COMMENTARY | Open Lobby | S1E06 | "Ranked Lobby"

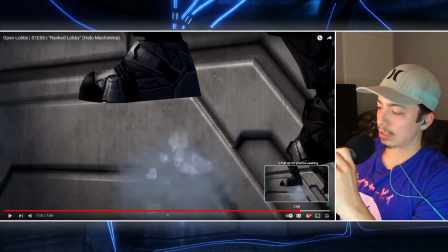[49:07]
So, real quick, I'll just break it down. So, the only shots in this scene, like, all the shots in this scene are done
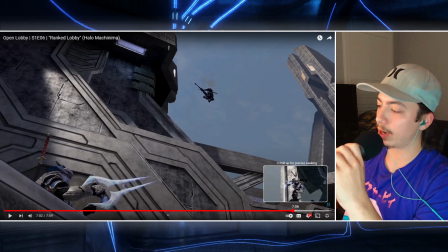[49:17]
practically within, like, just the vanilla Halo 3, right? The only things that weren't were this shot here.
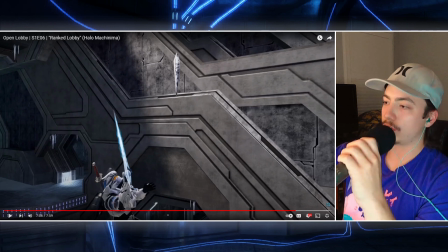[49:26]
This shot here, I got, you know, a plate of just the icicle falling, a clean plate, and that was it, of the icicle falling.
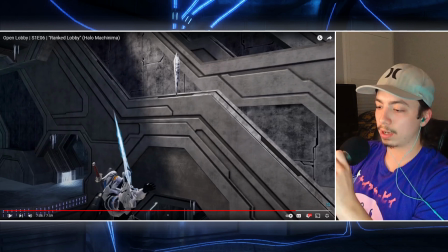[49:33]
And then I just had Chopper and Banshee on a green screen, Chopper jumping up and Banshee falling down to get this shot here. and then I just slowed it down in editing.
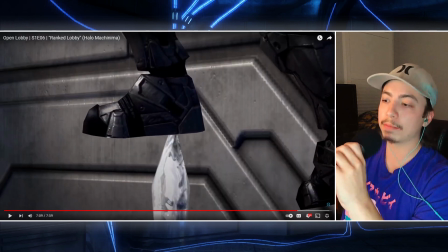[49:46]
And then this shot, this whole shot, the clean plate is of Banshee jumping. So it's a bit of a complicated shot than it looks. So Banshee, so the reason why I didn't just, because you can do this in the game, you can jump on an icicle on this map, because icicles are like physical objects that you can jump on. A lot of pro players do this trick, right? So that's also why it's kind of like, is Banshee skilled just, you know, because of the hacks and mods that he has? Because, I mean, he's able to do this highly skillful, you know, trick, like jumping on the icicle. So, you know, it's kind of like, he's probably good, but he's using hacks for whatever reason also. But anyway, I'm not that good at Halo. I'm a pretty good player, but I'm not that good. I mean, I bet if I trained for like a whole fucking day on getting this icicle trick shot thing, I could probably do it. But I tried like so many times to get this through like multiple days trying it, and I just couldn't fucking do it. So I was like, fuck it. I'll just find a way to do it in editing in post, right?
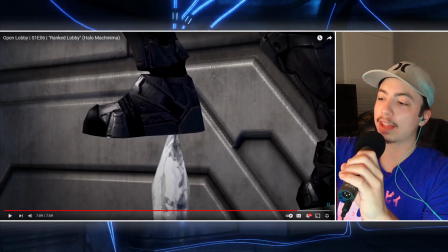[50:53]
Fuck it. We'll do it in post. The shot, the clean plate, is just Banshee, and he's jumping onto, like, he's jumping off of a, like, box, again, like a box that's just floating in air, right?
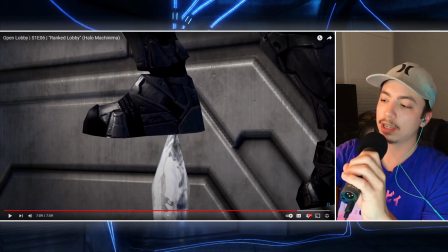[51:10]
And so then I just matted out the box, right? I cut a mat out, and so the box doesn't exist in the frame anymore. And then the icicle is another, like, thing that I just cut out in Photoshop, and then place it in the scene so I could
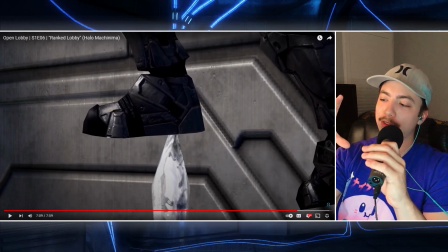[51:29]
I basically constructed this moment artificially to get it the most precise shot that I wanted, because I'm like, I'm fucking David Fincher here.
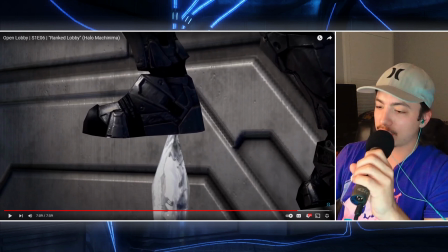[51:42]
but yeah, so that's how I did this shot. Yeah, a lot more complicated than it looks, I guess. And then, so
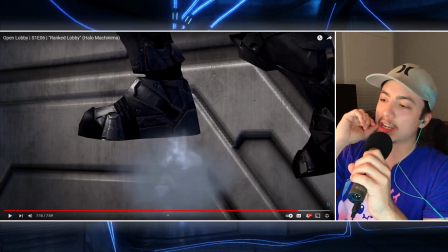[51:51]
when it breaks, I just fade out, because when you do step on the icicle in the game, you'll break it, and it'll have this like particle effect of the ice like shattering.
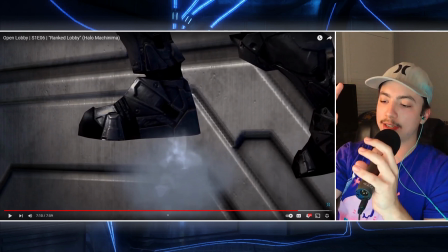[52:03]
So how I did this was I just faded out the icicle for like a quarter of a second, right? And then it fades in this particle effect that I just found on YouTube. And then I colored it correctly to match the coloring of how it would look in game.
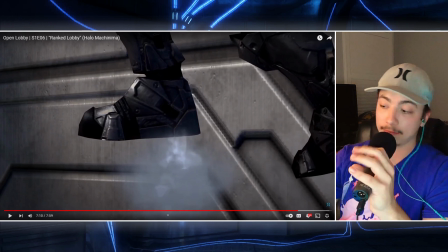[52:21]
And then I just put it in the scene. Again, it's a lot more complicated than it looks, but I think it did the trick.
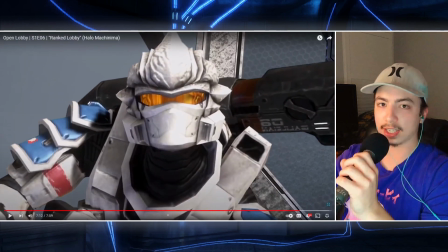[52:31]
And then this shot is also green screen, because again, I wanted like a precise shot. If I would have got this practically,
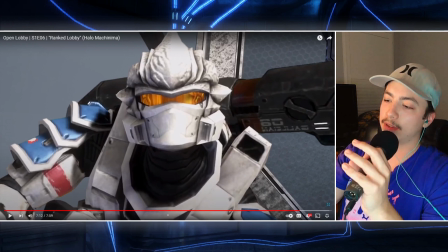[52:39]
he would be falling already, and I wouldn't get him at the peak of his jump. So I wanted as much control of this moment as possible.
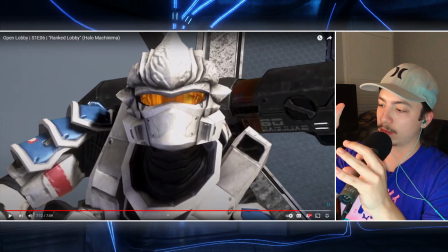[52:54]
So I just shot him on a green screen, and then, got a clean plate of the background and matched up as best as I could. And again, I think it looks great. Uh-oh.
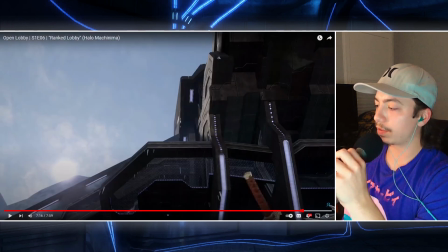[53:09]
So that shot here, when he's falling in this shot, that's green screen.